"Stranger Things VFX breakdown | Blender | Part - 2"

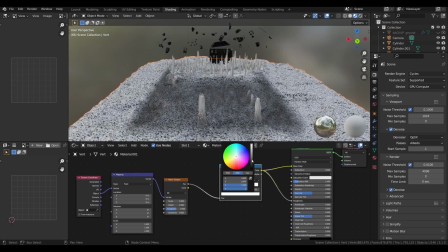(4:05)
After I placed all broken pieces, I added a cube with volume for some fog and for the ground texture simply dark,
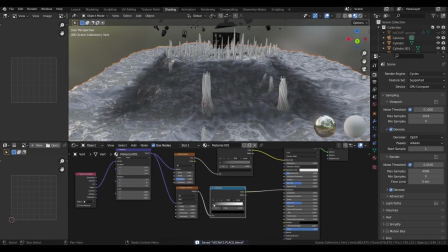(4:13)
so with noise texture plug into the base color and musgrave into the roughness.
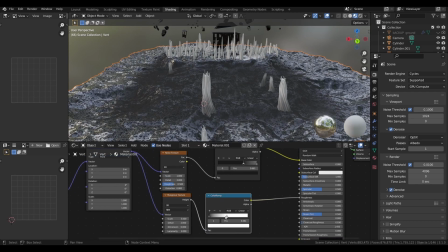(4:18)
Switch to render view for better seeing what's going on.
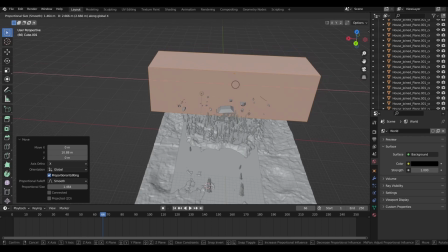(4:24)
Added a cube for clouds placed behind the house. Replace principal VLCA with the volume scatter node, plug that into the volume.
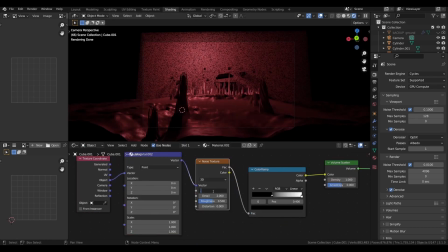(4:32)
Hit Ctrl T, replace image texture with noise texture, change coordinate from UV to object, add color ramp to control the cloud sensitivity,
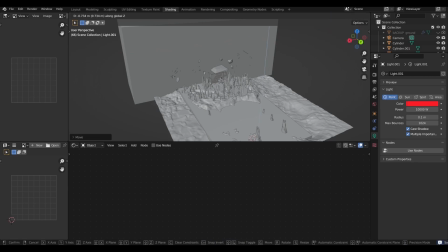(4:41)
added some point light with red color to make the thunder and light the scene.
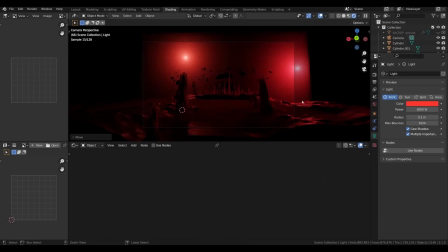(4:46)
I changed point light to area light, adjusted the ground fog, scaled the light to narrow down
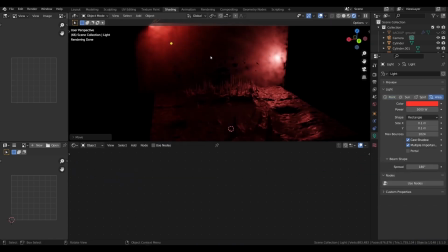(4:54)
their covering area and more like lights coming from the thunder in the clouds.
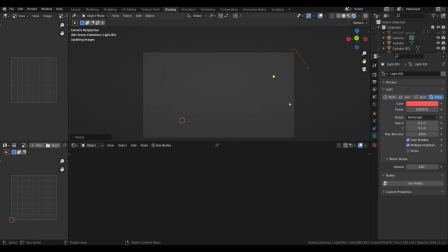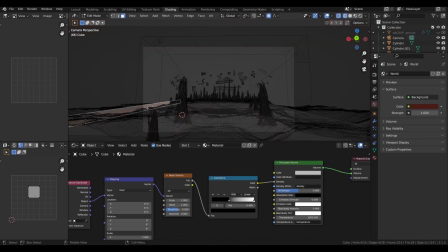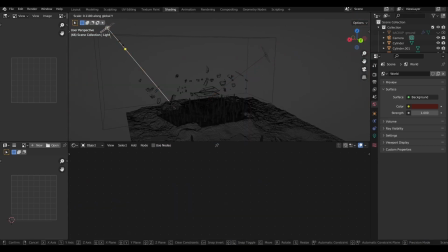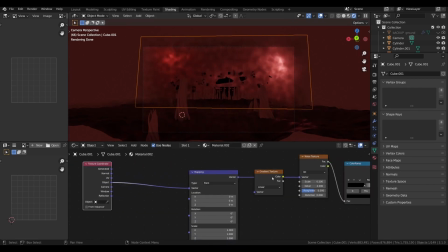(5:30)
gradient and mix RGB, I got this look of clouds.
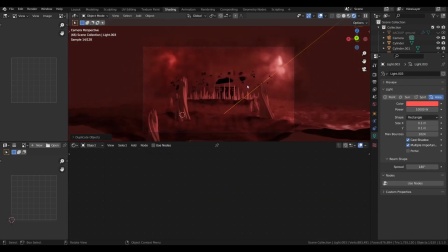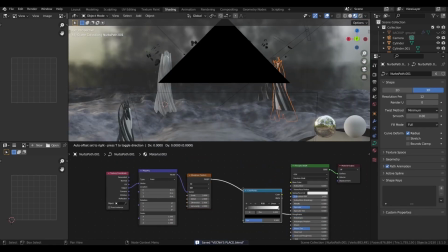(5:46)
Now texture divines with noise texture and color ramp, bump node for some bump.
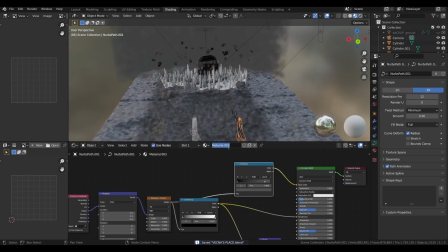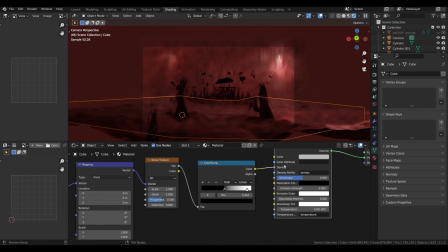(5:58)
Set material in geometry node. The fog near the ground look less interesting.
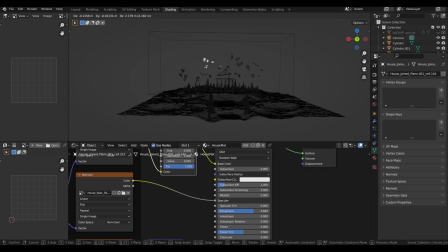(6:03)
For making that interesting, add a noise texture and a color ramp. Add an area light to light our character and foreground.
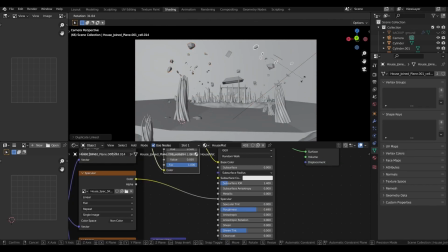(6:10)
The debris is looking too close, so I spread them across the sky, duplicated some bits and also duplicated the camera.
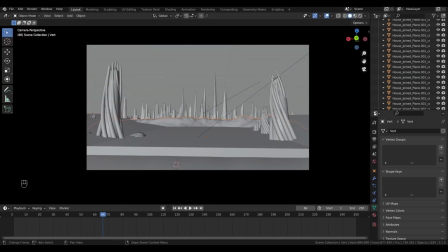(6:17)
Extend the ground. As I am happy with my scene, I bring the footage of the character as image explained.
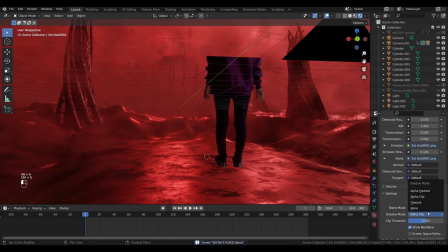(6:25)
You can activate it in edit preferences add-on. She is not moving in the shot, so I just animated the camera going up,
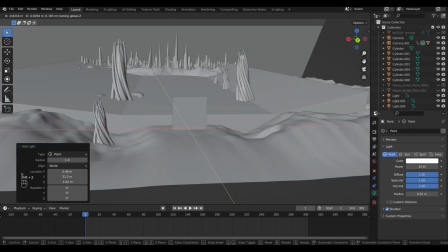(6:34)
and also I parented the footage to the camera so she is not out of frame.
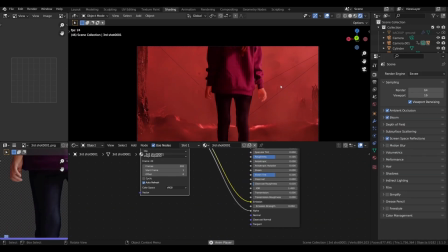(6:40)
I added more lights to light the character, and after some tweaking I get this.
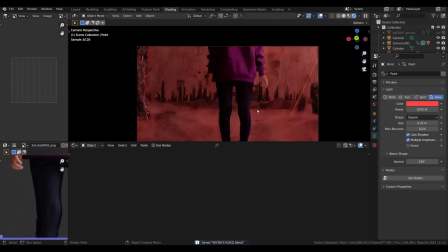(6:45)
Now it's all up to you, however you want, you like, you can adjust the scene after everything done.
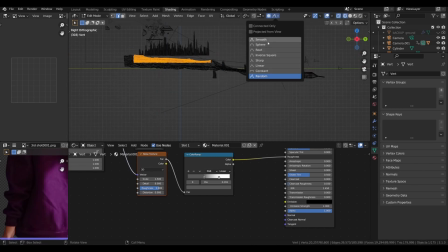(6:52)
Try, fail, retry, but don't quit. That's what makes a good artist. Bye bye, see you in the next video.